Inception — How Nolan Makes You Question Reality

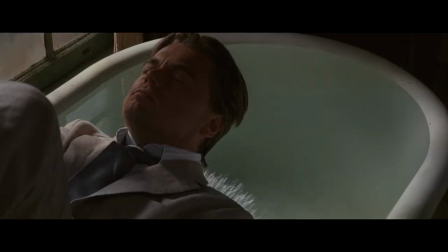Water floods the main hall of the castle, as the shot intercuts to Cobb falling backward into a full bath.
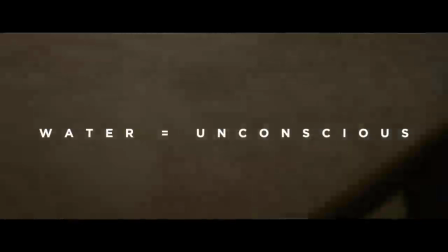In classical literature, water is symbolic of the unconscious.
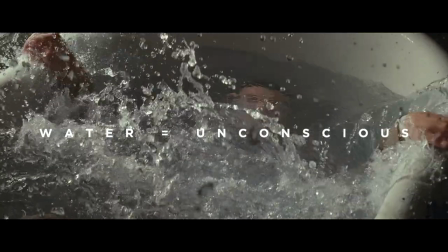This wave acts to awaken Cobb from his unconscious state, propelling him into a new reality in the Moroccan apartment.
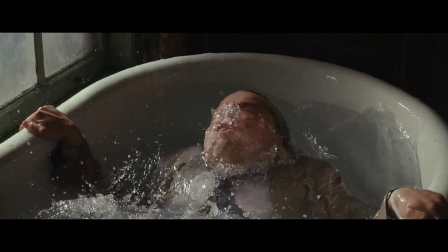The use of slow motion in The Kick is highly intentional.
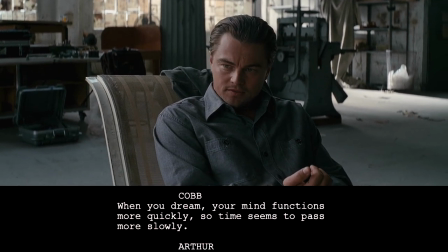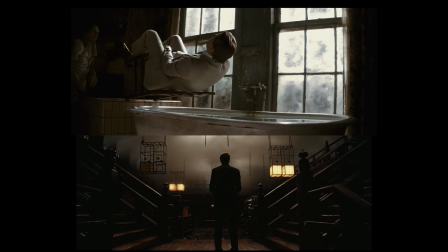Water pours down upon Cobb in regular motion, while he falls into the full bathtub in slow motion.
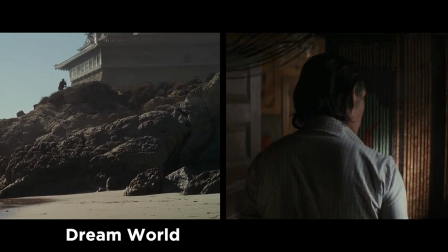The use of slow motion furthers the narrative of the story, tying together the dream world and perceived reality.
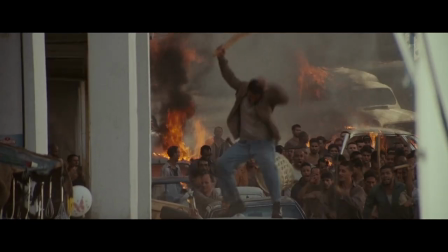As Seto and the crew awaken, the mob outside draw nearer to their location.
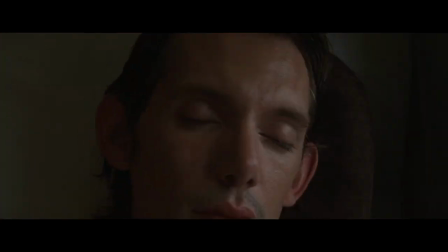A speed ramp suddenly cuts with the support of an ellipsis to another timeline, one where Nash sits on the Shinkansen bullet train.
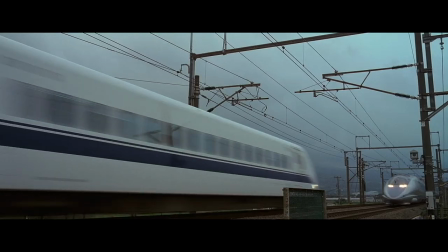The shot intercuts with another macro of a watch. Then the scene cuts back in time to Cobb's interaction with Seto in the Moroccan apartment.
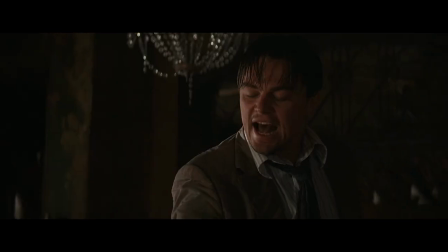As Cobb throws Seto to the ground, he makes a discovery of the environment.
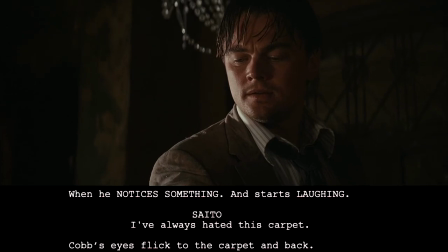I've always hated this carpet
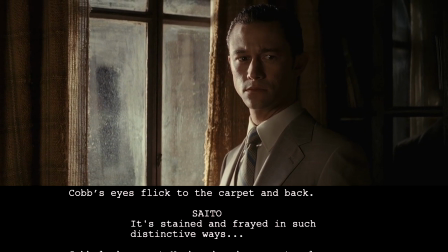It's stained and frayed in such distinctive ways But very definitely made up of war
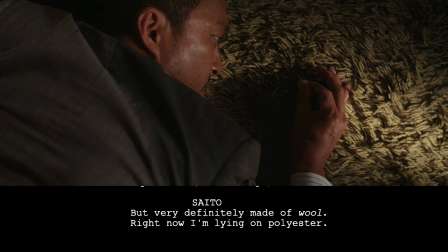Right now I'm lying on polyester
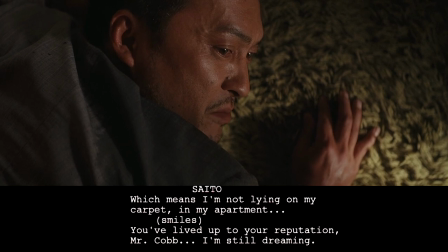Which means I'm not lying on my carpet in my apartment You have lived up to your reputation, Mr. Khan.
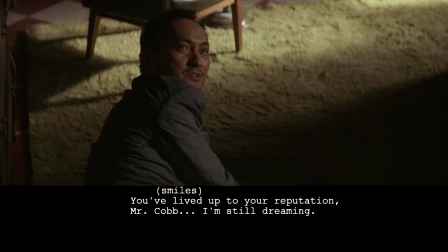I'm still dreaming.
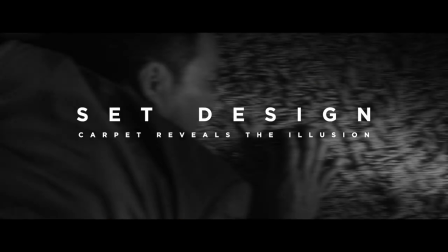The most important element of the mise-en-scene, the set design, has served to convince the audience of the reality of the environment. However, the mise-en-scene in this scene acts to pull Saito out of the invented reality. Nolan's choice of materials for the set design is carefully selected.
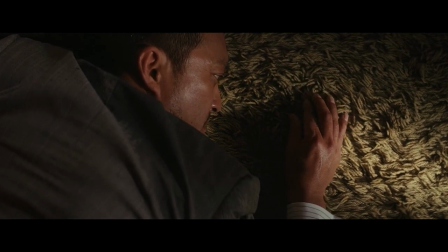Polyester is often noted as a synthetic alternative to wool.
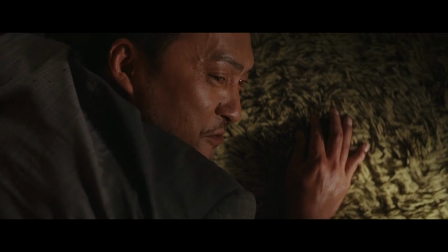Made to imitate higher quality fibers like wool, the fabric choice for the rug is symbolic of the imitated dream environment.
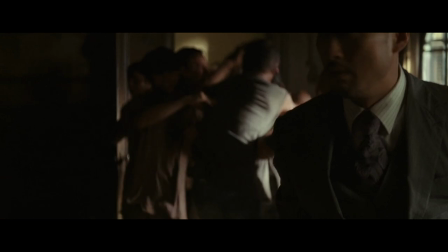As the altered perception of the Moroccan apartment reveals itself, the ensuing mob takes hold of Nash.
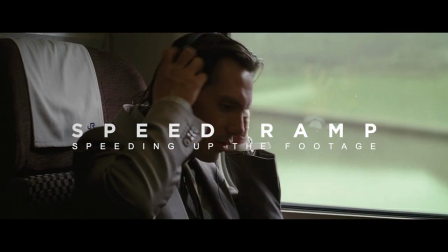In the shot, Nolan utilizes a speed ramp. The acceleration of the shot is used to transition from the slow dream world to the new reality.
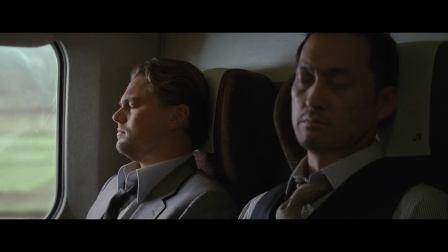The use of the speed ramp also gives the audience a feeling of whiplash, as they make the same realization as Sato.
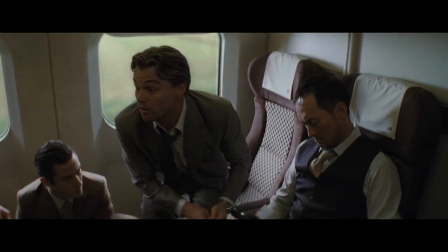The scene ends with Cobb, Arthur, and Nash escaping before Sato catches them in the new reality.
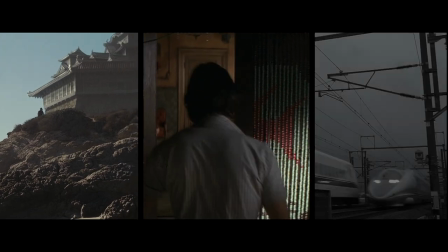At the core of Inception's illusion is a pattern of naturalistic set design and unclear cross-cutting.
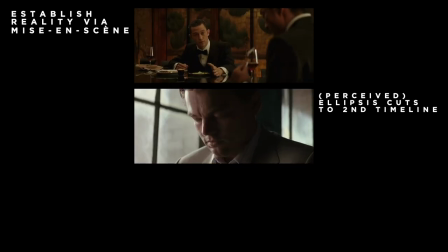First, the set design draws the viewer in building the perceived reality. Then, the scene utilizes a perceived ellipsis to transition between three times and spaces.
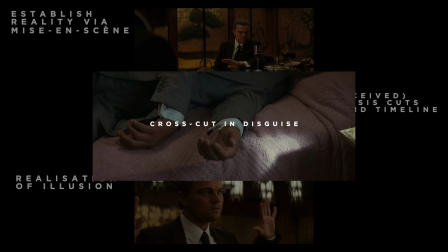A realization is then made by the characters, and the ellipsis reveals itself to be a cross-cut in disguise.
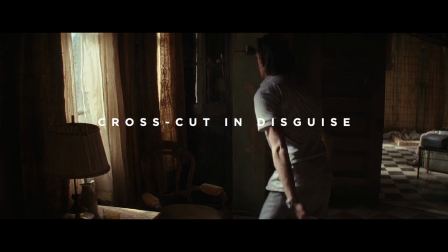This pattern serves the purpose of connecting the three different elements as one concurrent event.
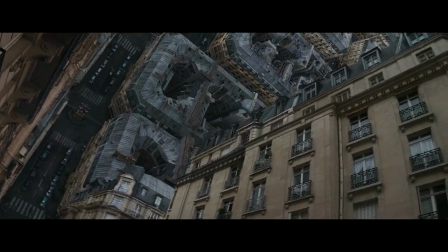Unsuspectingly manipulating the audience, these editing techniques cause the viewer to question, what is reality in the entire film?
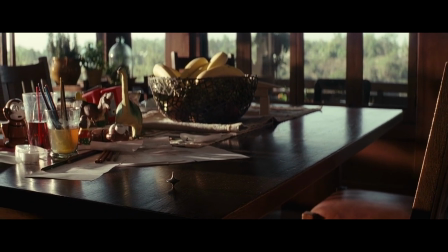And while this question is utilized as a cliffhanger at the end of the film, its introspective nature places the viewer into Cobb's own experience.
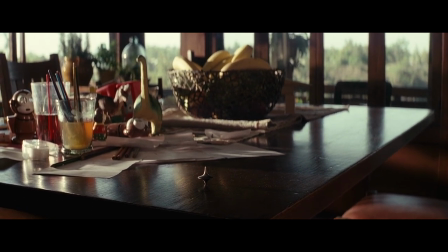The mise-en-scene entrenches the audience into believing the illusion, and the editing breaks them out of it. What I felt I'd never seen was the portrayal of a dream that you could believe in its reality. That is to say, one of the key lines in the film is dreams feel real while we're in them. So I wanted to make a film where the experience of dreaming was addressed in that real way. So even as something extraordinary is happening, you're invested in the reality of that world.
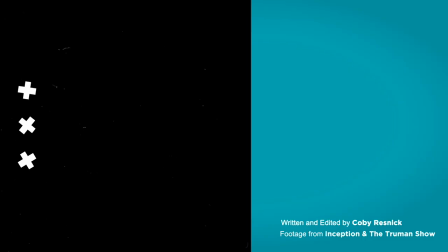Thank you so much for watching this video. Inception is one of my all-time favorites and it was a lot of fun to analyze what made this movie so special. If you have any other movie suggestions feel free to type them in the comments below. Until next time!